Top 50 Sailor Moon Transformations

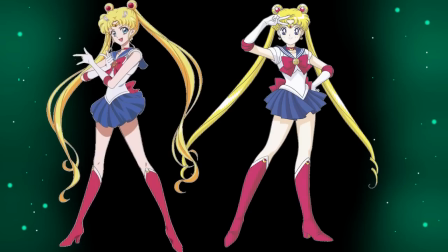[4:09]
I know Crystal went with a style that made all the girls on the more twiggy side, which was a huge downgrade in my opinion,
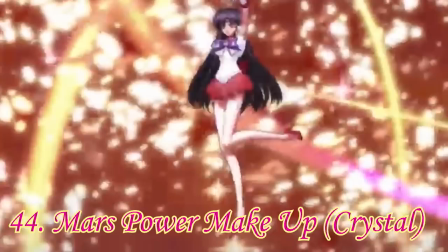[4:16]
but Usagi looks more like Slenderman than Sailor Moon here. This one definitely is the worst of the 3D transformations.
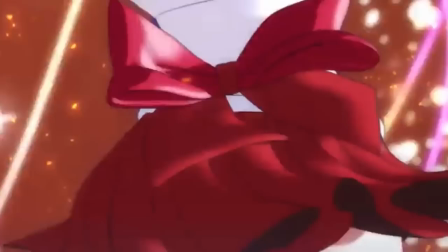[4:24]
44. Mars Power Makeup Crystal. Speak of the devil, here's our second of these 3D transformations.
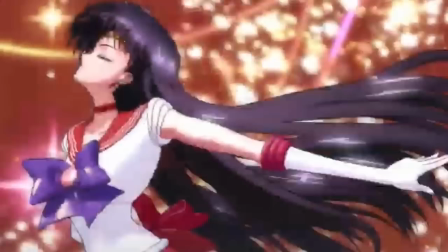[4:31]
This one's better because it's short. Unfortunately, it's so short they skipped over like the whole transformation.
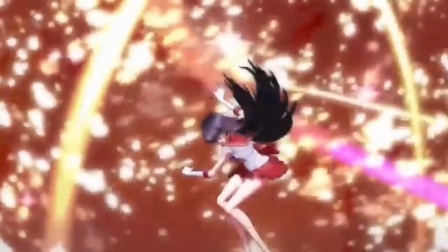[4:38]
Her hair really takes the biggest dive with this 3D model too. 3D never can quite capture long locks of hair that well, can it?
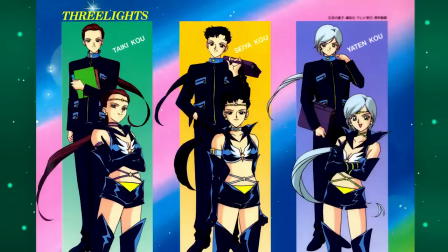[4:46]
I really like the background for this one and I can't deny that her face is cute but it's just not good.
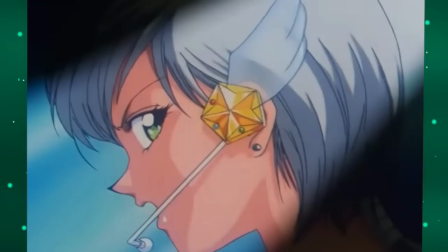[4:54]
43. Healer star power. I don't know these characters, I'll admit. I never made it to whatever part of the story the Sailor Stars are from.
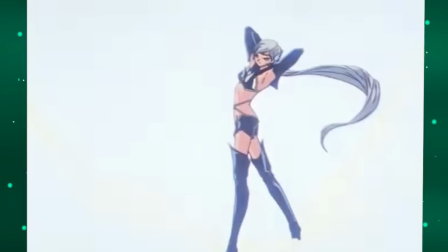[5:02]
There are three of them and of the three, this one's the worst in my opinion.
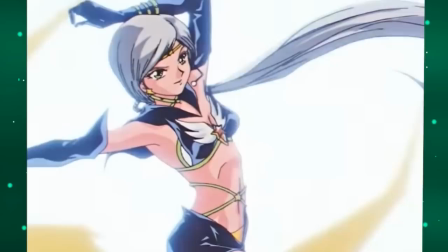[5:06]
That being said, it's not bad, it's just that the pose Healer is in during the color-changing split effect is kind of bland,
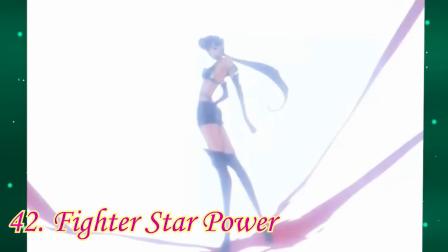[5:14]
and their glamour shots at the end aren't that spectacular. This one makes it look like Healer accidentally tripped, that's funny.
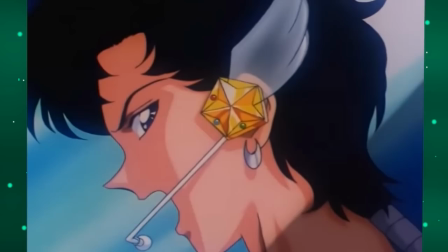[5:21]
42. Fighter Star Power. Fighter, I think, is a little bit better.
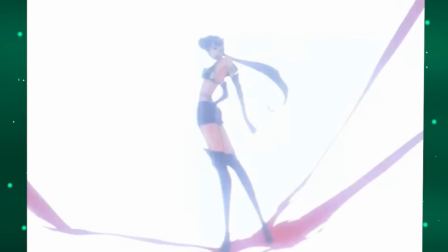[5:25]
The color split pose is a lot more noticeable between their two versions, and their glamour poses afterwards are just way cooler looking.
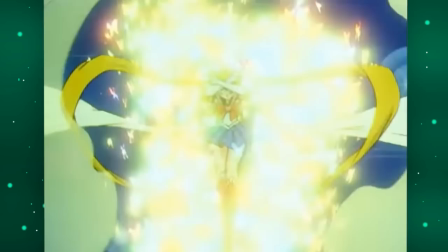[5:32]
41. Crysis Makeup. I really like the butterfly effects, they look really cool and pretty.
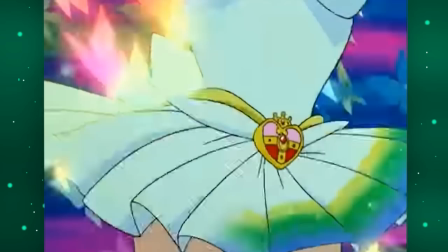[5:37]
Also the music slash sound effects for this one is like really different than usual.
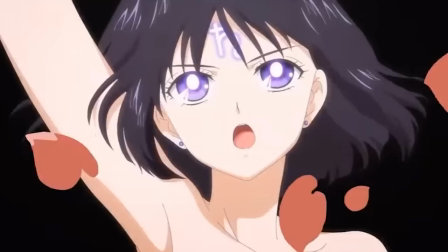[5:44]
It's just way too short for me to warrant putting it any higher on this list. 40.
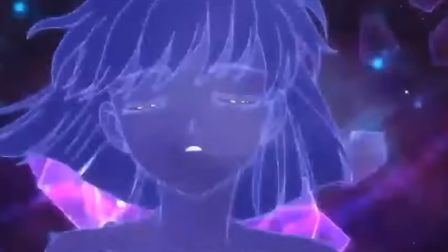[5:48]
Saturn Crystal Power Crystal. It gives us a little more than her first version gave us, but it's still just so limited and short.
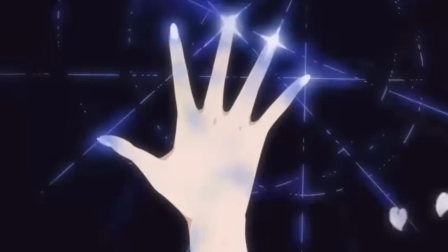[5:56]
The colors on this one are especially bland. It's all just purple.
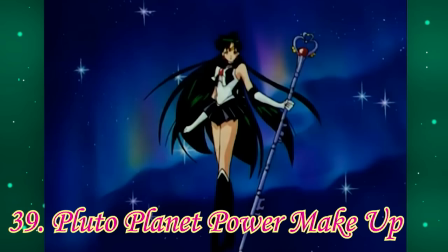[6:00]
You can't give me at least the background having a little bit of color to help accentuate the transformation.
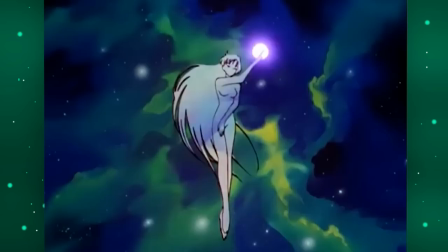[6:06]
39. Pluto Planet Power Makeup. The green background is a weird choice.
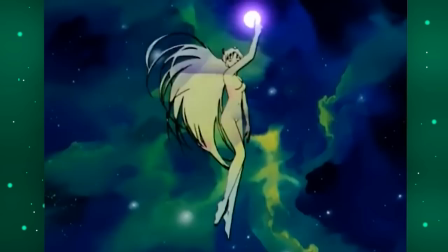[6:11]
It doesn't gel very well with this very grayish sparkle effect on her body, but I like the wind-like effect that circles her and this top-down view is a nice touch.
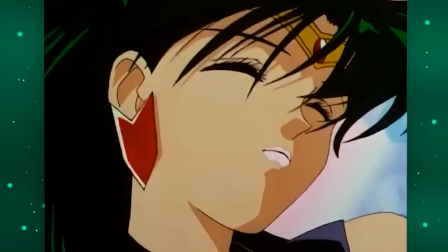[6:20]
We don't see that with any of the other girls. Also, her hair is probably the nicest animated hair in all of these transformations,
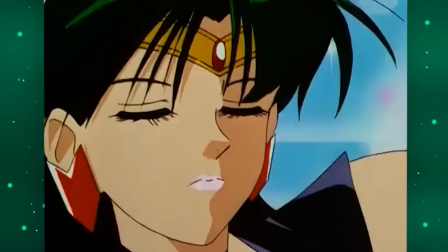[6:27]
but I also think watching her magically gain lipstick looks a little goofy on her, especially with how oddly pale her lips were before that,
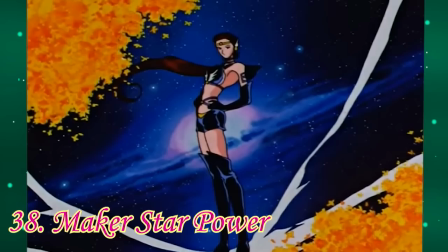[6:36]
and then she snaps it to her final pose in a weird way at the end. 38. Maker Star Power.
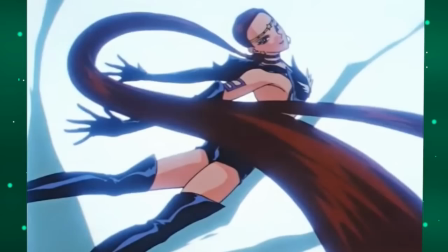[6:41]
The third of the Sailor Stars. Their color split effect is a little bland, but all their poses afterwards are 10 out of 10. It looks like we're actually watching them do the spin they do in their final pose and I like it.
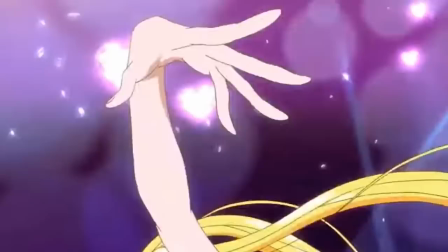[6:53]
37. Moon Cosmic Power Crystal. After Crystal ditched the 3D models, they decided to go really crazy with the perspectives on the girls,
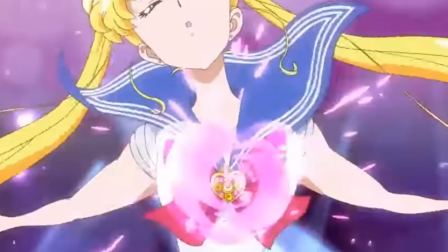[7:02]
giving them these weirdly twiggy or stretchy looking proportions in some of these shots that I don't think worked out the way they wanted it to.
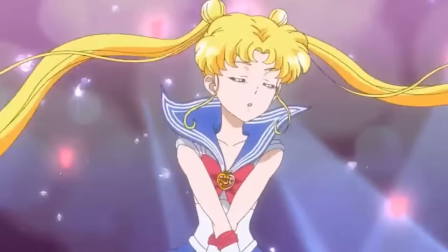[7:10]
Also Usagi's expression through most of this looks like she's just unconscious and the magic is tossing her limp body around.
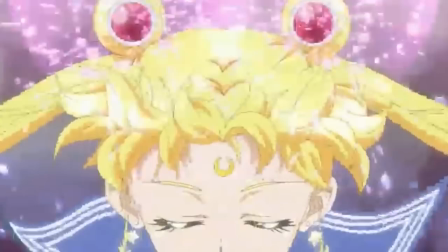[7:17]
Beyond that, though, it's very pretty to look at. The sparkles on her body and in the background look nice with each other, and I like how active Usagi looks here.
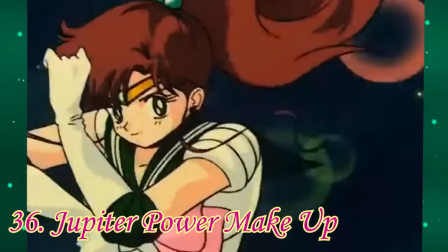[7:26]
She almost looks like she's dancing in some of these shots, which is nice. 36.
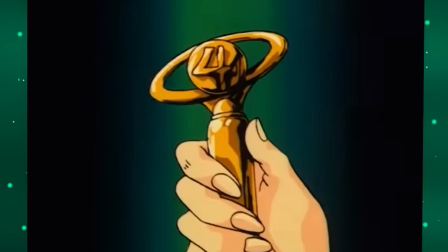[7:30]
Jupiter Power Makeup I actually usually like Jupiter's transformation, but this one is just probably the worst versions for her,
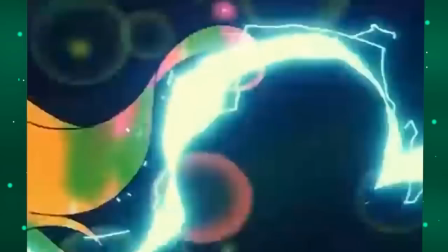[7:37]
because the colors are all just really dark and muddy, especially her body sparkles in the background.
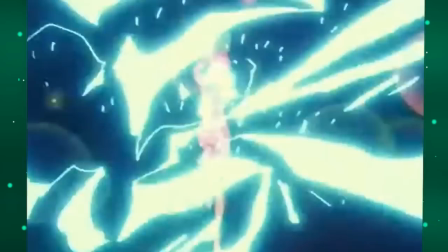[7:43]
The lightning really gets to pop this way, which is nice, but, I don't know, I'd like to be able to see her a lot more.
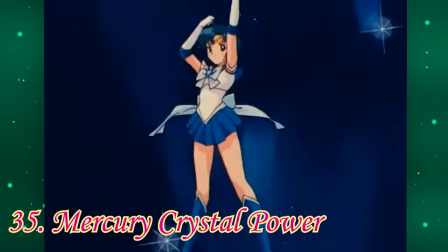[7:50]
Though the final background for her last pose is really cool though. 35.
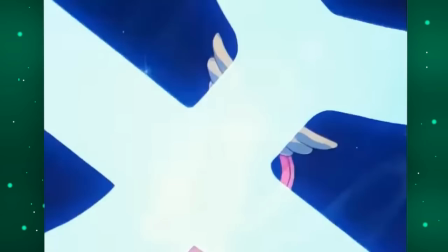[7:55]
Mercury Crystal Power When she does her initial spin, it feels almost rushed, like they fast-forwarded the animation or something.
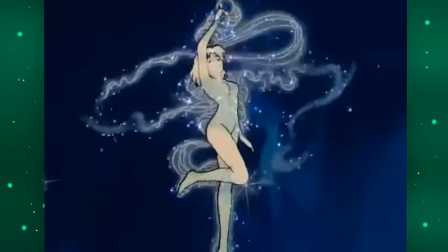[8:02]
Also, the bubbles that circle her body become so translucent that you practically can't even see them,
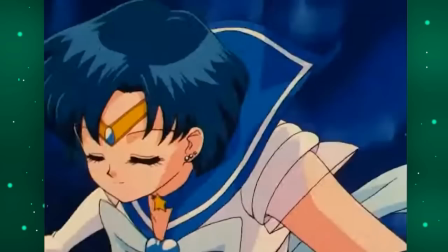[8:08]
which is a shame because when they're twirling around her before, they look really pretty. There's a really nice sparkle effect on them.